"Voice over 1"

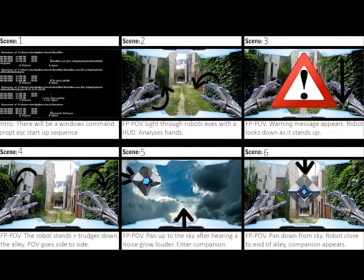I'm Billy Marshall, and today I'm going to be talking you through my storyboard for what I'm calling Power, the short film that I'll be aiming to create for the end of this semester. So, there are a few things I want to get out of the way to start off with. There are some abbreviations used throughout the storyboard on the note sections, so I'd just like to clarify that
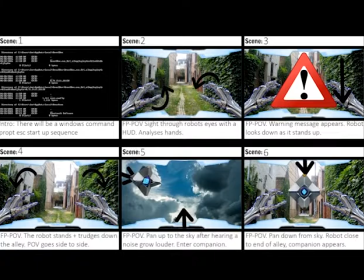FPPOV means first person point of view, which is obviously the camera from the first person, as well as HUD. HUD stands for a heads up display, which is something in like games such as Halo or something that I'll be trying to implement into this piece.
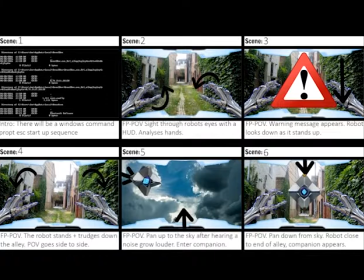For the first scene here we can see a Windows command prompt-esque startup sequence that I will create in After Effects. This is going to be used for the robot waking up. Essentially it's going to look like something from your Windows computer with a load of dialogue saying something like startup sequence initiated,
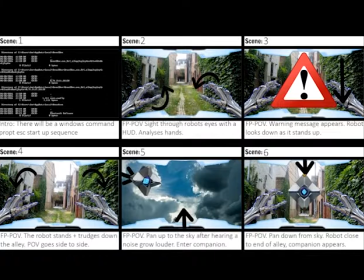running so and so task, and then we'll be greeted by the second scene. In the second scene, we can find the robot waking up in its surroundings. I intend for it to be like a kind of run down, sort of overgrown back alley sort of area where the robot is going to look around with its heads up display on.
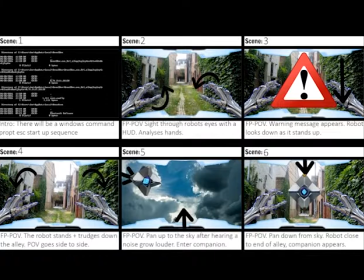That will be active throughout the whole film in a first person perspective, and it's going to look around, check out its hands, and then try to figure out what's going on. In the third scene, we're going to see a big danger triangle pop up on the heads up display for the robot in the third scene as it's trying to mantle itself to stand up.
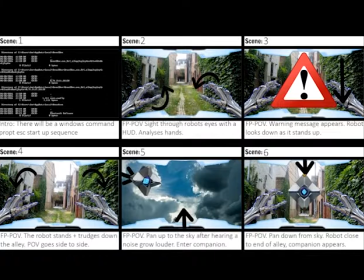So it'll be looking down, pushing itself up, looking at the rest of its body, and then it'll return to a normal looking forward cam. In the fourth scene, the camera is going to start going left to right as the robot starts to trudge down the alley.
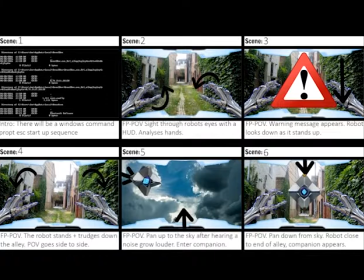It's lacking power, that's what the warning message was about. So it's not got a lot of oomph to its step, it's kind of dragging itself along. So it's going to be tilting left to right until it progresses through the hallway. In scene 5, the camera's going to pan up as we're going to hear a noise in the background.
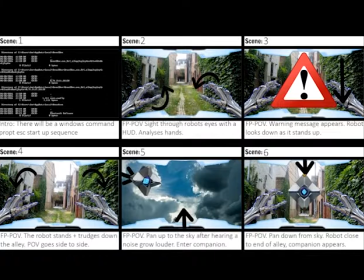The robot's going to look up, which will pan the camera, and we're going to see a small sort of floating companion type thing coming from the sky towards the robot. We pan back down in scene 6 in order to see the companion come face to face with the main protagonist robot. You'll obviously see it from its point of view, and the robot will try and grab it,
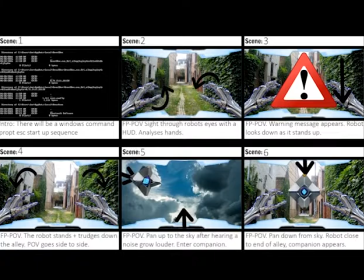as we see where arrows indicating the camera coming down and the robot coming down, the robot companion.
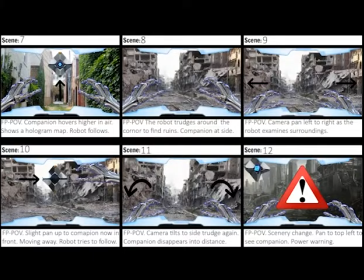Come into the seventh scene, there's going to be some spacing created between the robot and the companion. The companion's going to hover up slightly in the air, a bit further away, and then it's going to portray a holographic map coming down in front of the robot.
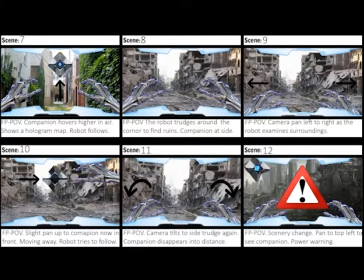So there's going to be a sense of depth to the scene. After the holographic map section, the robot is going to follow the map directions given by the companion and trudge around a corner until it finds itself into a new area, which is more like ruins than the last area, showing the sort of decaying and destruction of a place.
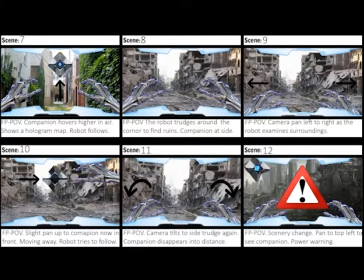In scene 9, the robot looks left to right, the camera panning with its look direction in order to examine its new areas. It wants to figure out where it is and what it's doing and where is the closest sort of power outlet it can charge itself on as quickly as possible.
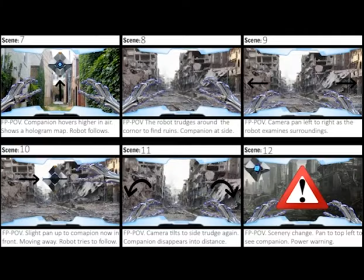The robot's view pans back to the center as we see the companion starting to depart in front of us. The robot is trying to follow the companion as fast as possible, but obviously is lacking on power, so it trudges along, eventually losing the companion.
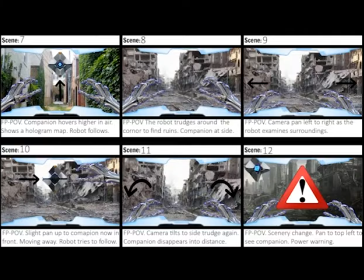As just mentioned in scene 11, the robot's going to trudge forward. It's not going to be a painfully low process. It's still trying to use as much of the power it has available to it in order to find the closest outlet as soon as possible. In scene 12, we hit up another scenery change,
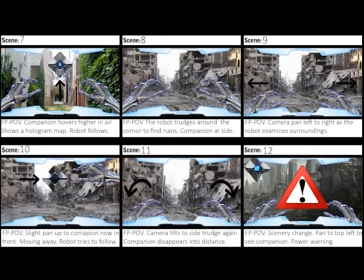and the camera pans to the top left through the robot's eyes to see the companion sat there waiting for it. Again, another warning triangle is going to be displayed, showing that the imminent lack of power is slowly drawing closer.
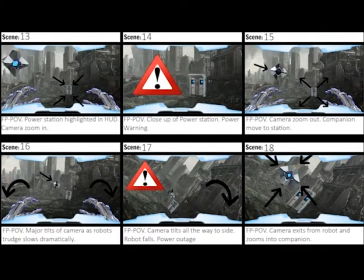This is where a miracle happens, and the robot's eyes and camera highlight in the hood a power outlet in the distance in scene 13.